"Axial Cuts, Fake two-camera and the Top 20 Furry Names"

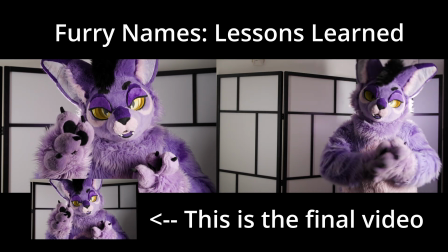0s
Hey there. Welcome to my behind-the-scenes companion for my furry names video.
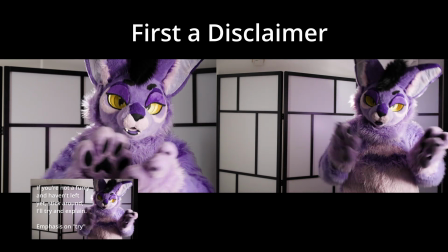5s
Now, I will not give you the hilarity of thinking that I'm some sort of master filmmaker here.
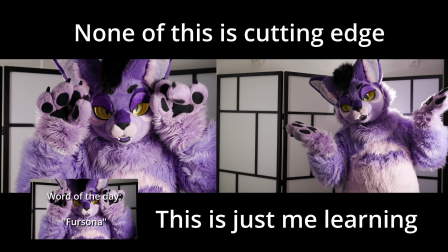9s
This is not some how-to or how you should do it. Think of this as just me talking about a technique or something I tried for this particular video.
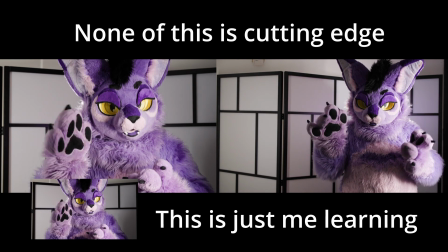16s
And maybe it might help you. Maybe it's an idea you can use yourself.
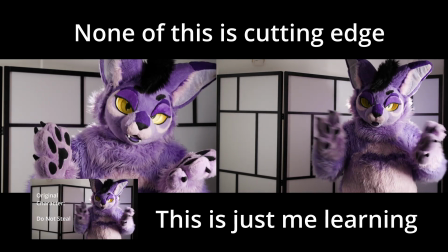20s
And as I'm learning to make these videos, well, I'll share the things that I sort of develop as I go.
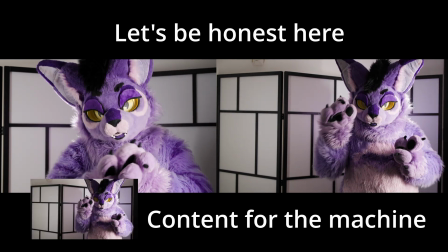26s
Also, this is a craven attempt to repurpose footage for a second video to stretch out my content stream because,
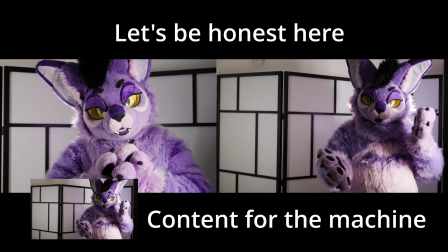32s
well, the other videos I may take a while. Anyway, intro over.
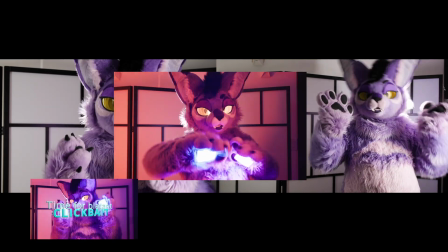36s
So this video, I'm talking about what I call the fake 2-camera setup.
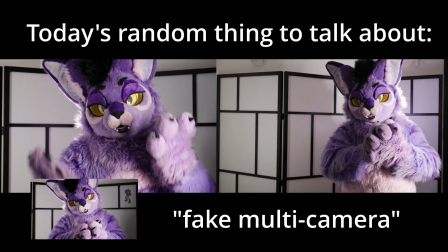41s
And I use this throughout the entire Furry Names video. I've sort of dabbled in this before, but this was the first time I intentionally tried to use this technique.
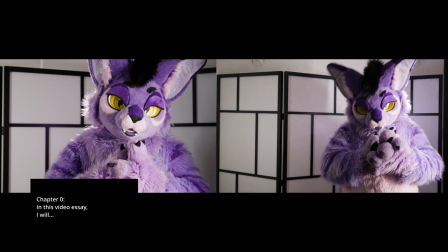50s
And the idea here is that I really only have one camera to use at a time,
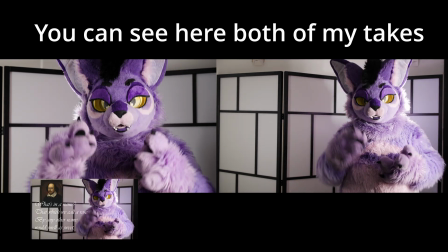56s
but by my shot selection and planning out the same sort of 2 shots for all of the video,
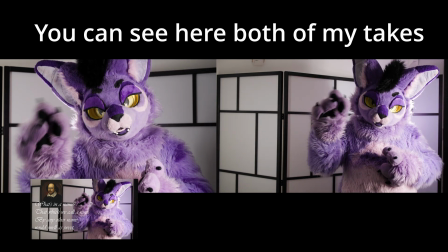62s
I can properly switch between them to fake the 2-camera look.
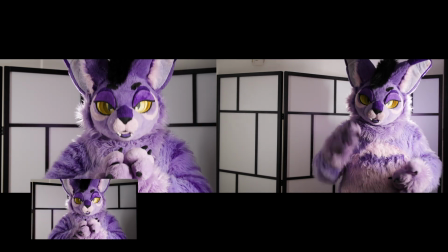67s
You'll notice through the video that 99% of the footage is either of a medium shot, sort of waist up, I guess, if you will,
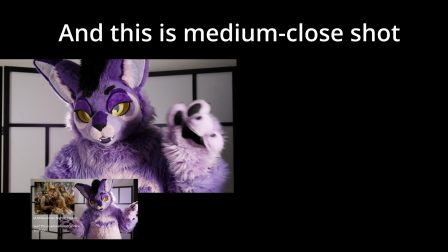75s
or a medium close, to a close, probably a medium close. I have never been to film school, so I'm just sort of winging this stuff.
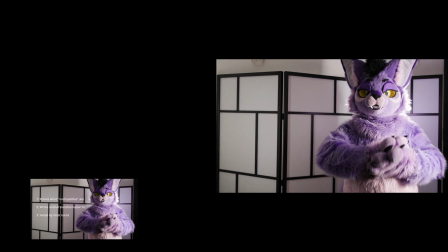83s
The medium shot was for the practical consideration of having room on the side for graphics.
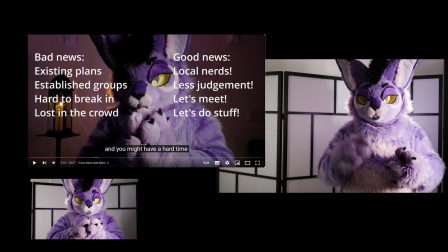87s
If you look at my Making Friends at Furry Conventions video, you'll see me often awkwardly trying to sneak all the graphics around me.
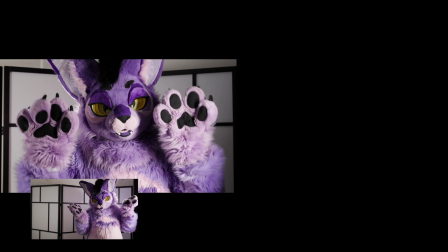95s
And the second shot, the medium close or the close-up, is for emphasis.
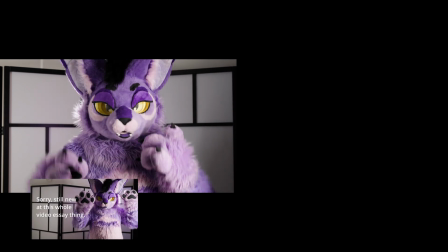100s
So when I want to either pause for emphasis, make some sort of offhanded joke, or anything like that, I can switch to that angle.
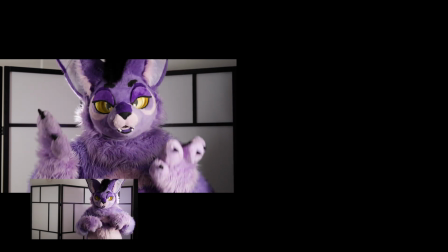109s
Same angle approximately, but different shot. And there was also this third one.
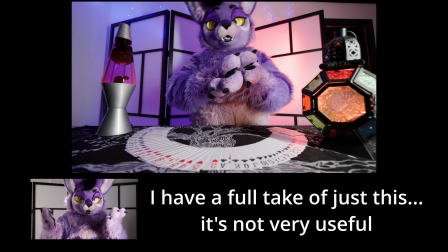113s
I originally filmed this, and I did it for the entire segment. I looked at it and said, it's just not going to work out.
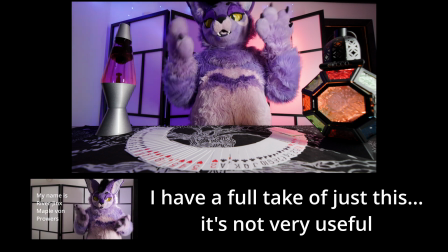120s
And I was trying to go for that card theme for later on, for the whole combinatorics part.
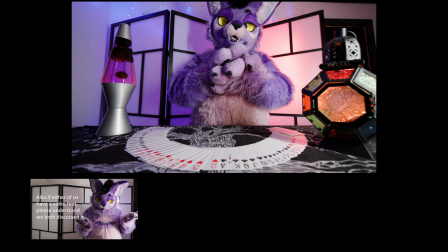125s
But I realized it was going to be so narrow in its usage.
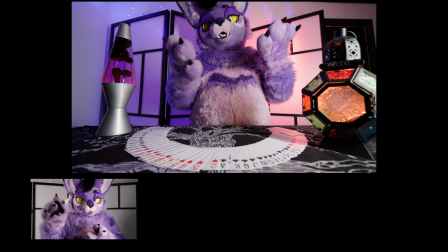130s
But also more importantly, it made everything so busy in the foreground and background, I really couldn't put graphics on top of it.
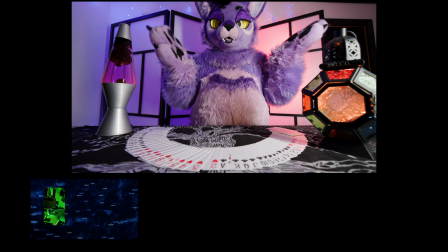138s
So I would have to film the other segment entirely, and then it would switch back and forth between me in front of a table and away from the table.
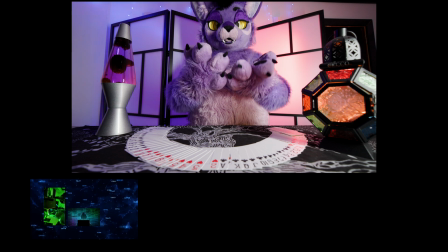146s
So I decided, okay, let's use it as like a 1-time or 2-time sort of cutaway gag shot and not use it for the rest of it.
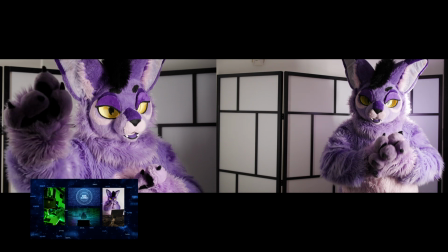153s
Now, if you're thinking that I just sat there and, cropped in the video for these 2 things, well, no.
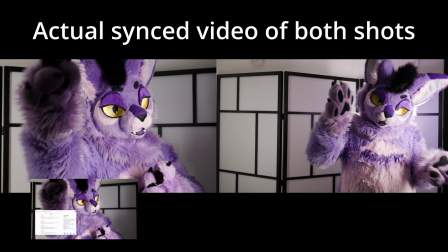158s
These are actually 2 completely different video feeds.
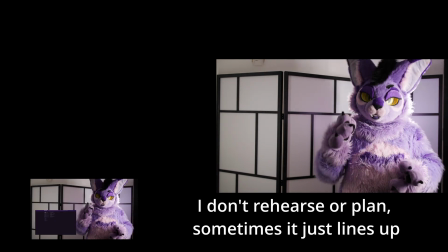161s
And if you watch carefully between the medium and the medium close, you'll notice that I do occasionally move position a little bit.
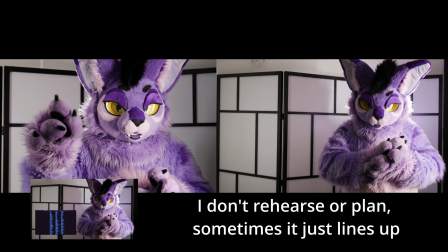169s
My hands are not where they were before. The technique I am using here is called an axial cut.
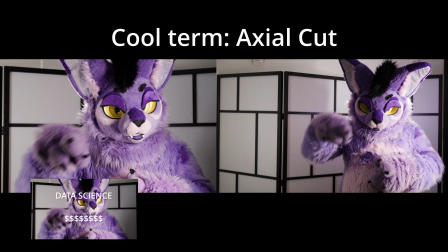176s
And film bros will jump all over this because on any discussion of axial cuts,
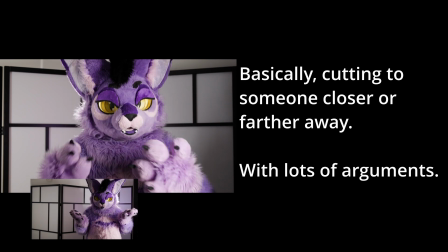182s
from looking online, any discussion of axial cuts will always get the film bros in there like, that's not an axial cut.
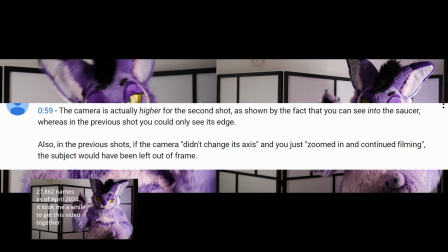191s
I can see a difference in shadow. Your shadow is 1 degree higher in the second shot, therefore you've lowered the camera.
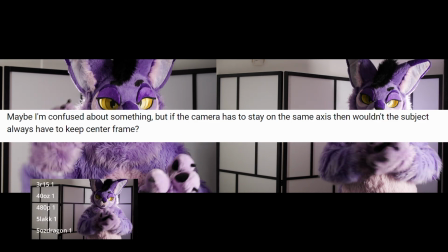198s
Besides, it's only an axial cut if it comes from the axial region of France. Otherwise, it's a sparkling jump cut.
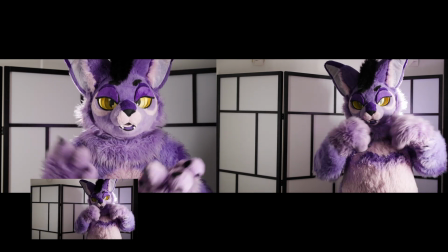204s
Film YouTube would be great if it wasn't for film bros, but that is an entirely different and very long discussion for a future video.
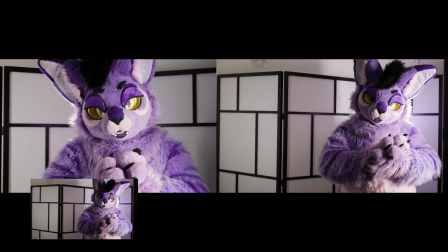212s
But the trick here, and the benefit of the axial cut here,
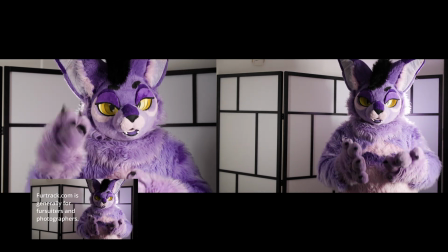216s
is A, it lets me sort of vary the shot for variety's sake, because having me talk at medium for the entire thing would get really,
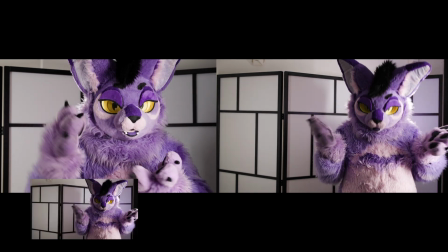223s
really boring. And B, it hides jump cuts.
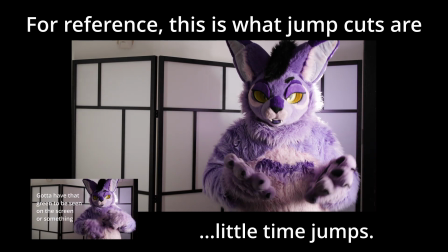228s
This comes a lot in handy, for instance, when after I filmed it,
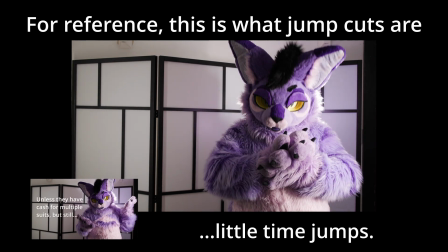233s
I decide that a particular section of, audio isn't working, or I don't need it, or it's redundant.
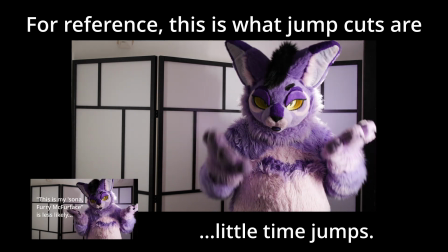238s
This lets me cut it. And if you cut it the other way, it produces a jump cut.
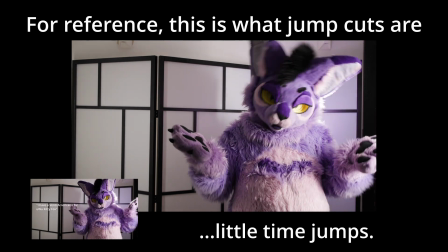243s
And this is actually an interview technique as well.